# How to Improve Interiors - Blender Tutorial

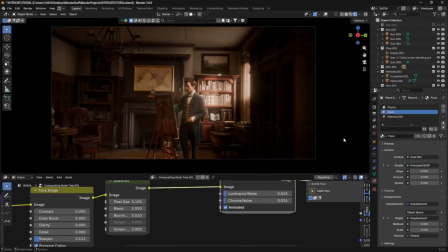(0:00)
Today I'm going to show you guys how to make an interior scene that you're happy with.
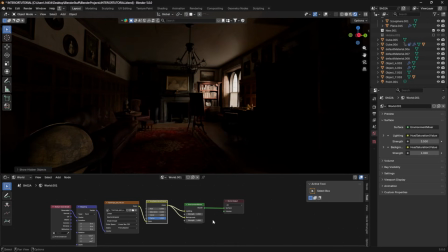(0:04)
So, starting out with lighting, like all good scenes, even an interior needs an HDRI. Now, in my scene right here, you'll see that my HDRI is simply shining through the windows. However, I would recommend, if you can get away with it, using your HDRI and lighting from the ceiling.
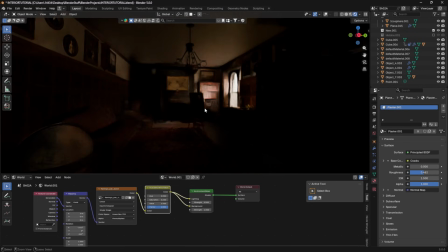(0:22)
If you have an HDRI, you want to set it up like you normally would with any sort of lighting set up i've decided this if you don't have a ceiling set
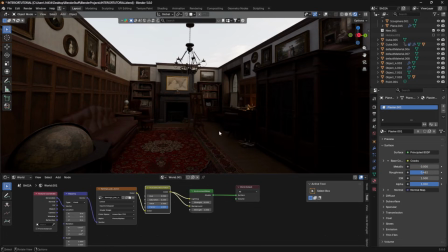(0:29)
the htri strength to something small like 0.1 and when you do that you get a lot of really nice lighting that
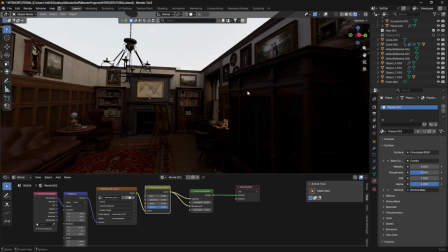(0:36)
sort of just fills the room now what the htri does is because it's lighting from all different directions with all different kind of colors and slight variations you get a ton of really nice reflections that you don't get from just an area light now obviously this is only going to work if the
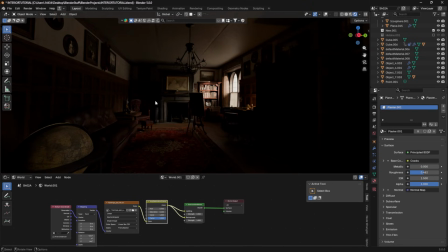(0:51)
ceiling or anything below is invisible except actually it can work because
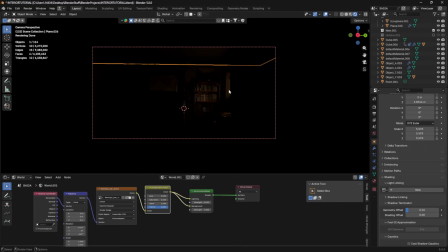(0:55)
if we go to the object properties and we select our ceiling scroll down until we get to visibility then we can click on shadow and essentially what this is going to do is it's going to allow light to pass through this
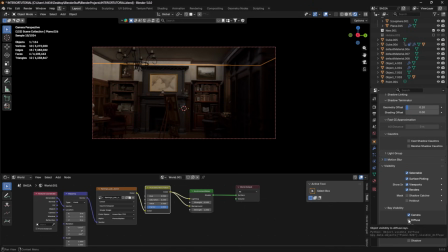(1:08)
thing we can also remove our diffuse our glossy and our transmission or anything else that might be picking up light now this looks a little bit weird so i don't highly recommend it but there's potential
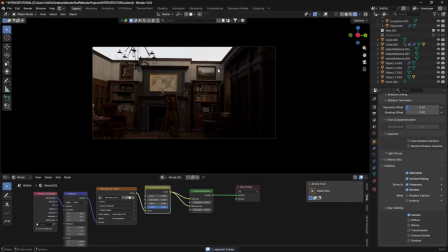(1:22)
cases where you could get away with it so if you think that you can get away with it I think you should otherwise I have a few area lights this one is just going to basically
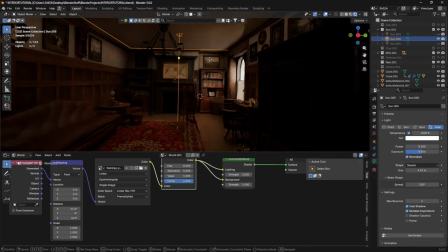(1:33)
sit up at the top of the room and it is filling the entire room with a very very light light so if I set this to zero and I just add an area light in
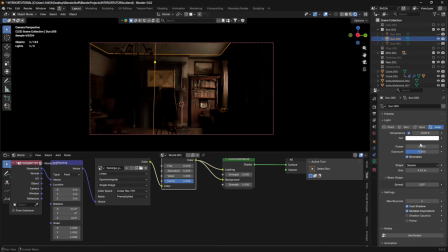(1:45)
scale it to fit the entire size of the room basically and then turn up the power then you'll see we start to get rid of some of these shadows and I'm not trying to get rid of them entirely I still want some shadows I still want some contrast
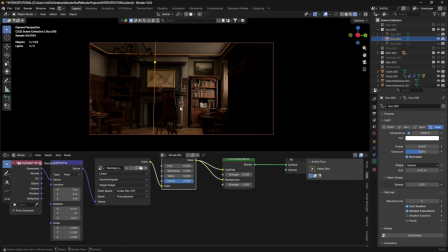(2:00)
but if I just do this a little bit I get rid of most of the shadows and the light looks like it has a little bit of bouncing I've kept it at a warm color for the most part but it doesn't necessarily need to be a super warm color I prefer warmer because
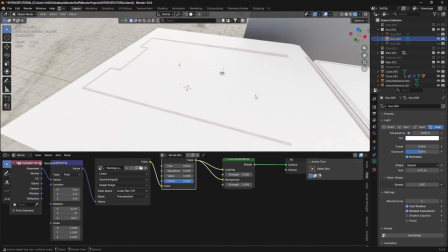(2:13)
it looks more like sunlight to me And one thing to take note of is the fact that, as you can see, this area light doesn't cover the whole room.
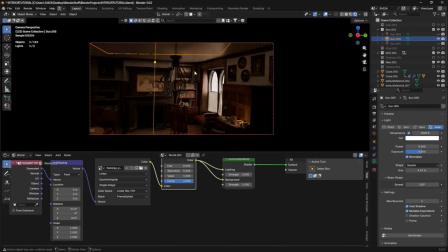(2:20)
It stops right about where my chandelier hook is. The reason for this is because I have this cabinet in the foreground. I want my cabinet to be more of a silhouette, more blocking and guiding the eyes of the composition towards the middle than anything else.
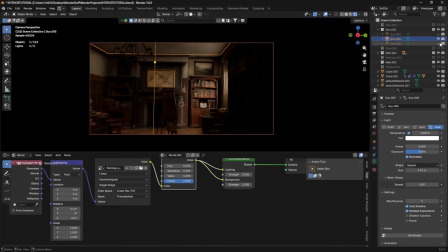(2:35)
It's not meant to be a focus point. You'll see that if I add in another light, it'll bring a little bit of attention over here. Maybe too much. so what I might want to do is lower that light just so the cabinet is still visible but only barely.
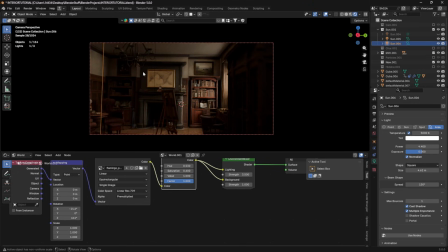(2:49)
Essentially you're just trying to balance your light so that you know the things that you want to be in focus are bright and the things that you don't want to be in focus are darker. One other way to make this very nice and dramatic is adding in a sunlamp and having that shine brightly through the window.
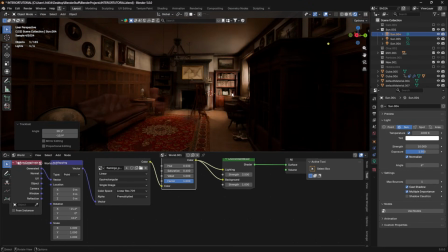(3:03)
You'll see if I add in a sunlamp it's not shining very well through the windows right it's scattering a ton and the reason for this is just because that's what glass is going to do in blender it's going to scatter light we don't really want this the reason being it's not going to
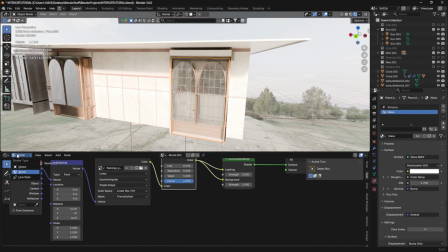(3:20)
look as good so a little trick that we can do to improve our interiors is we can go into our glass materials we can make glass look
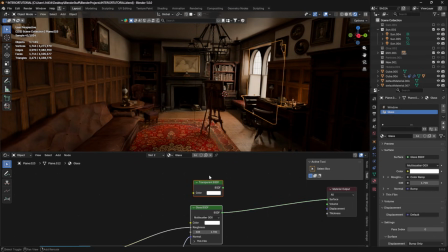(3:28)
a lot better if we add a transparent texture in and then we mix the two shaders now as you can see already just from doing that
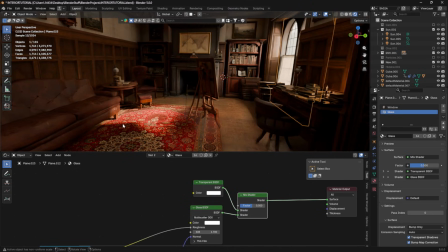(3:36)
you're getting a lot of extra light leak coming in which looks really nice but you'll see that the glass is starting to get transparent, right?
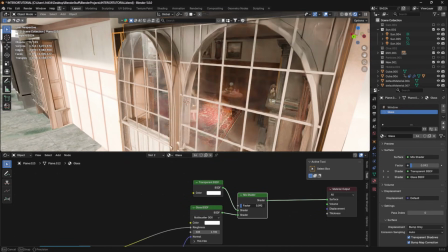(3:44)
If I drop this value too much, you'll see the glass completely disappears. And we don't want that.
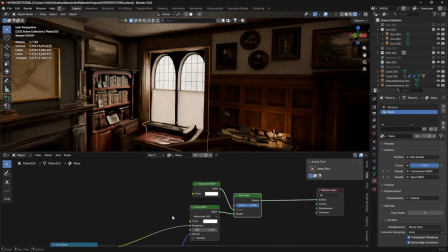(3:49)
I want to keep my same rough glass look. So what I'm going to do is I'm going to add a light path node. And if I use is camera ray and plug it into the top value, our glass is still visible,
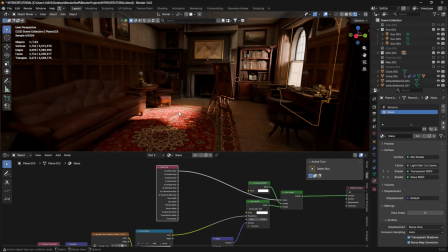(3:59)
but all of that light is now being let into the room and it's illuminating everything in a very nice, bright way.